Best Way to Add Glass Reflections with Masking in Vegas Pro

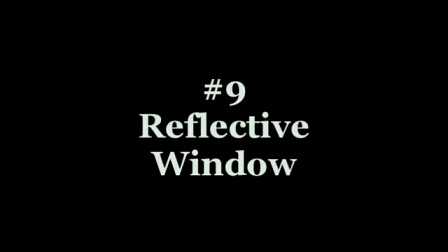[0:10]
One of the films that really impressed me and first turned me on to the kinds of
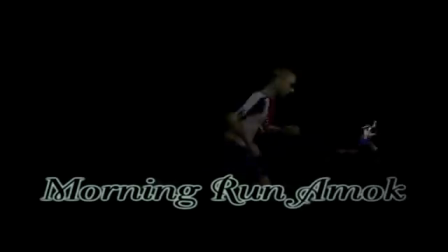[0:15]
possibilities of MovieStorm was a film made by Frank Fox called Morning Run Amok.
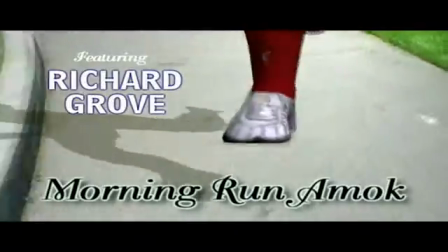[0:20]
There was one shot in particular in that film that really impressed me,
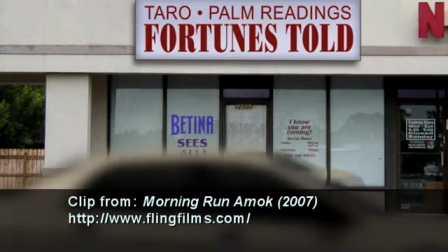[0:23]
and that was a shot where a car was moving by in the foreground and you could see its reflection on windows in the background.
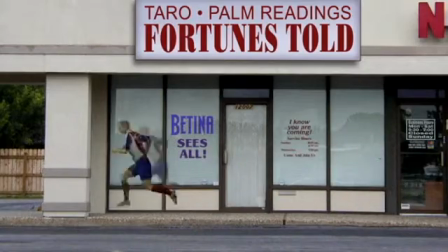[0:29]
Now that's something that you see in everyday life, so often you don't even think about it. But in Machinima, in an engine that does not have reflections, nor does it have moving vehicles at this time,
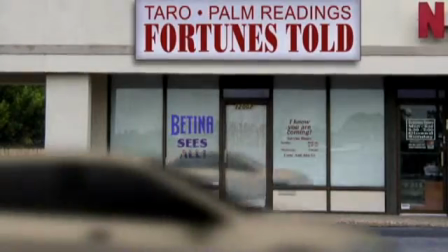[0:38]
that was a particularly impressive thing to pull off, especially in the early beta of that program.
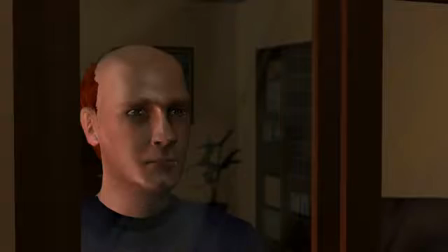[0:44]
Well, it just so happens that I was working on a film that required something similar. So here's how all of this is going to be put together. I start out with several parts.
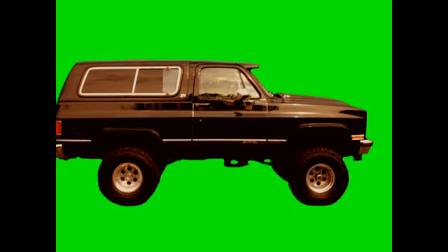[0:52]
I've got a truck, which I've gone in and colored the background around it green for chroma key purposes.
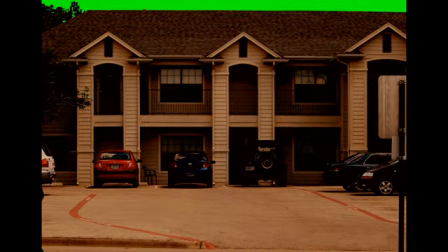[0:58]
I've got a backdrop of this apartment complex, which people will have been seeing outside the window in other shots.
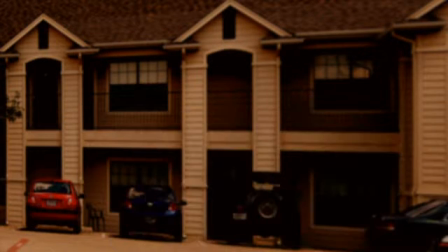[1:03]
So I put those elements together and animate the motion of the truck at the speed that I need.
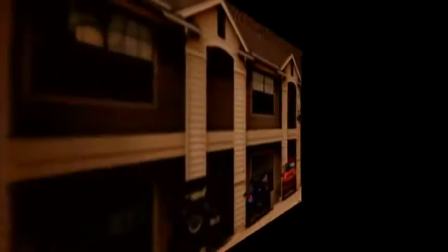[1:09]
Now I'm going to reverse that footage. I don't mean reverse direction of playback. I mean actually flip it left to right.
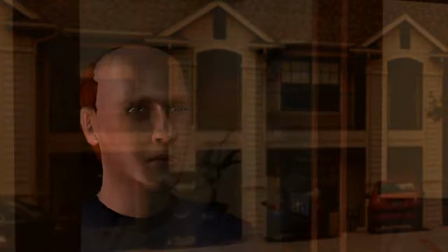[1:15]
I'll make that partially transparent so you can see how it lays over the shot where the reflection is going to take place. And I made sure to line this up in 3D so it was kind of at an angle, not perfectly square, because the shot isn't perfectly square.
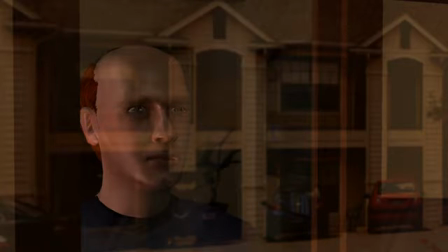[1:28]
So I've reduced the transparency so you can see here. Now the problem is, right now, the footage shows through across every surface in the frame beneath it. And what I need it to do is look like it's only reflecting off the glass of the window. To do that, I create what's called a mask.
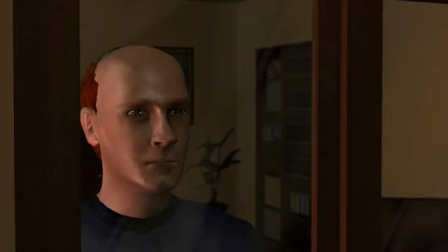[1:43]
Essentially, I captured a frame from the footage underneath, and then I painted on top of that frame in an image editing software,
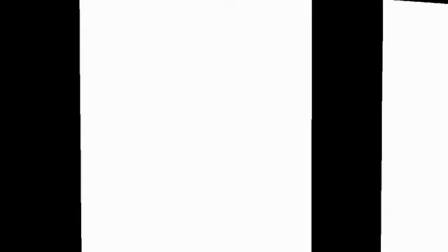[1:50]
making areas where I wanted reflection to be white and areas where I did not want reflection to be black.
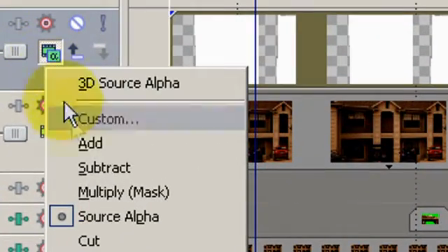[1:55]
Now when I bring this into Vegas and apply it as a mask layer, the mask functions as as just like what it sounds like.
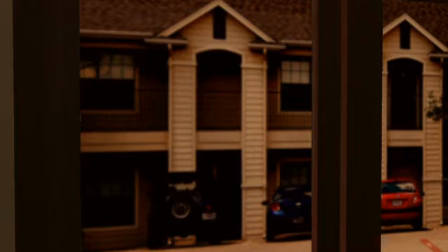[2:02]
It only lets light through in the appropriately colored areas. So once I lay that over, and then I apply the appropriate effects to the background footage,
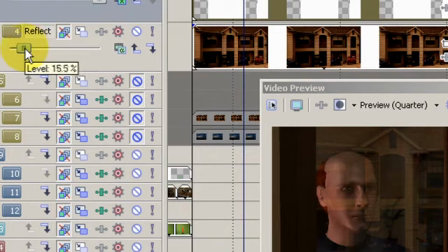[2:10]
which is very low opacity and a slight blurring effect to simulate the fact that glass tends to distort things a little bit,
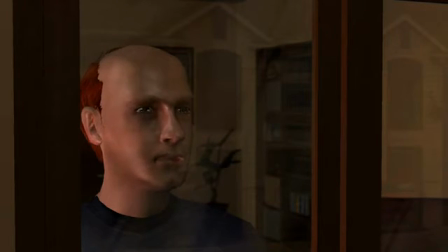[2:17]
and you've got a reflection that looks like it's on the window. Add the sound to the shot to create the presence of this vehicle, and it's even more convincing and illusion.
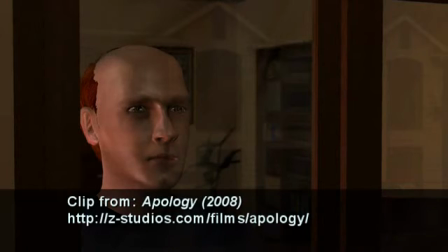[2:26]
Here's what the final shot looks like with sound.
This was turning out to be such a beautiful day. I got the promotion.
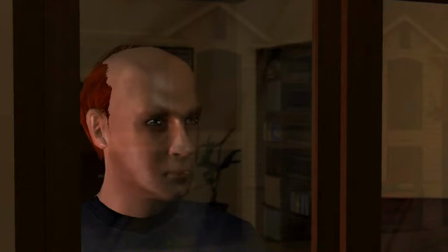[2:34] Yeah, I didn't get a chance to tell you earlier, but the open manager's position, the one I've been working so hard for, they gave it to me. It's probably the single greatest thing that's ever happened to me career-wise, and I'm thinking, this is it. We finally have a chance to get ahead.